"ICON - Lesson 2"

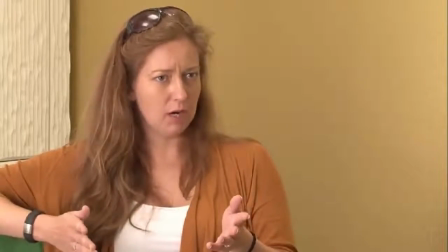270s And you're in the sociology department, right? I'm in the sociology department. Okay, that's great.
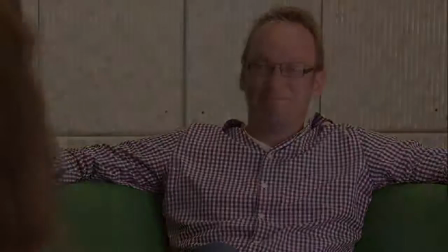275s So we have a representative from sociology. That's good. Okay.
Let's talk about tripods now. Tripods are used to stabilize the camera, avoiding video shake, and also to elevate the camera whenever necessary.
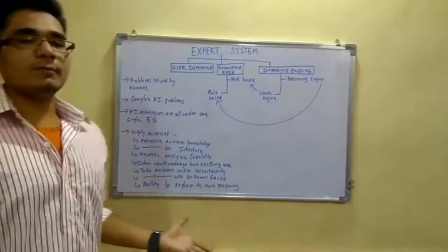291s
Let's look at an example of how bad your video can look and how easily
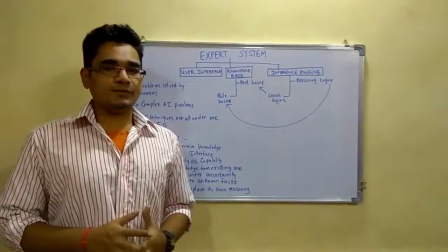296s
your students can be distracted if you don't take this into consideration. Finally, we would like to give you some best practices. 1.
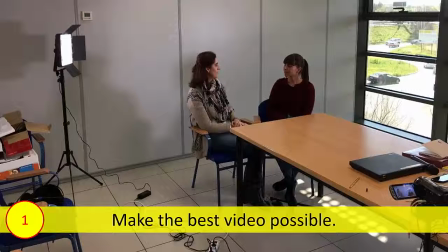308s
Always try to acquire the best video possible. This means that you should always try to record in the maximum resolution and light perfectly the room,
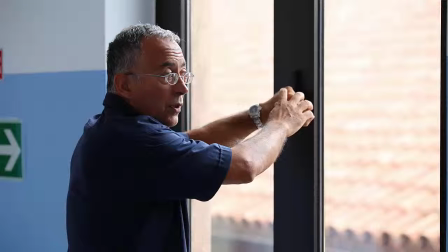318s
or isolate the sounds that come from the outside. Remember that this will save time during the video editing phase. Remember that your video editing software might not be able to filter a background noise or highlight a especially dark scene.
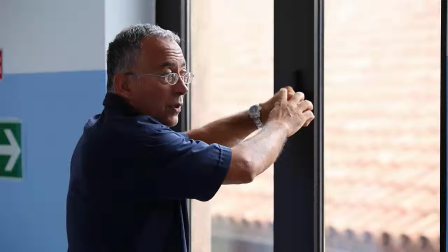335s
You might have a 1-hour video ruined because you didn't take these precautionary measures.
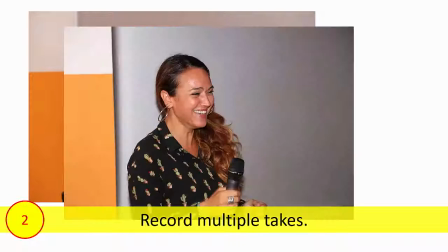343s
Second, record multiple takes. Record several takes, even if you think that you already have a good one.
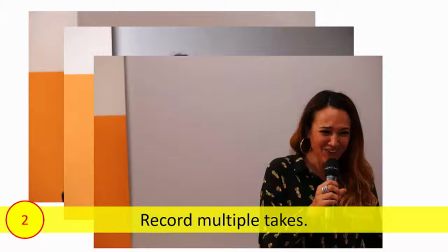351s
The big advantage is that you give the post-production team the possibility of choosing the best one. Remember, not even professional actors do everything in a single shot.
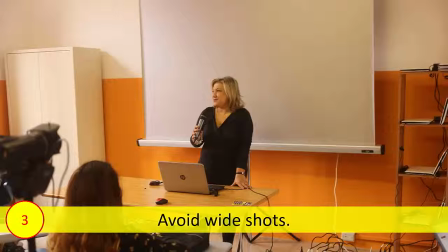363s
Third, avoid wide shots. Mobile devices with small screens are becoming popular. Wide shots in small screens are ineffective. Don't use wide shots frequently if you think that this is the case with your institution's students.
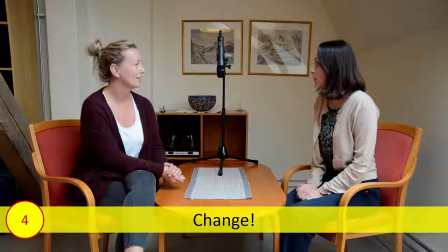382s
And finally, remember one fundamental rule. Change. If a shot lasts more than a few seconds, our brain tends to shut down. Take the example of the picture. What if this was a 1-hour interview recorded with this fixed frame?
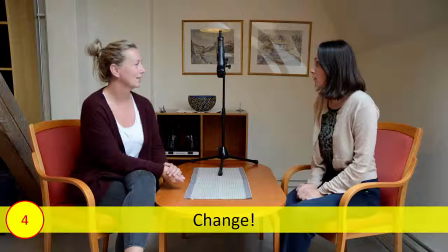399s
Can you imagine how your brain would react after a few minutes? In a sense, if you don't change the camera shot in a 1-hour interview, then probably you wouldn't need video at all. You might just record the audio conversation. So, change.
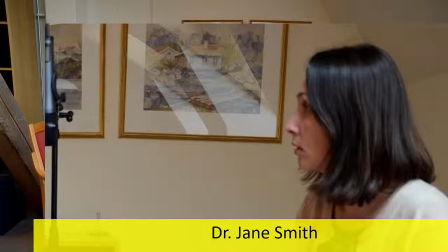417s
Change everything you can. Change the camera field of view or the camera angle.
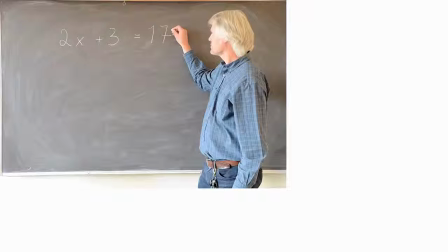422s
Add text or related content. Or just change the object that the camera is focused on. Let's summarize what we've seen in this video.
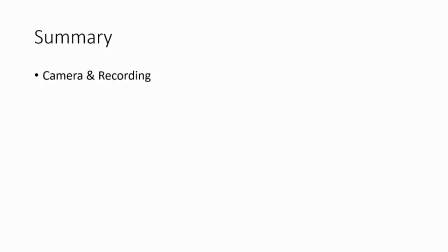435s
Regarding the camera and the recording of the video, we have explained how important it is to choose the best shot. Choose the field of view and angle. As for the framing of the image, you have seen the importance of the rule of thirds. We have then talked about the usefulness of the tripod for video stabilization.
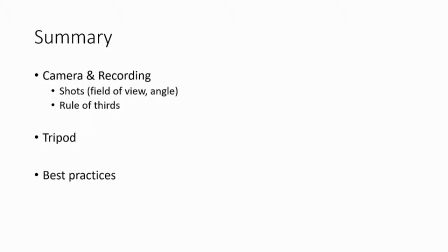457s
And finally, we have given you a set of best practices.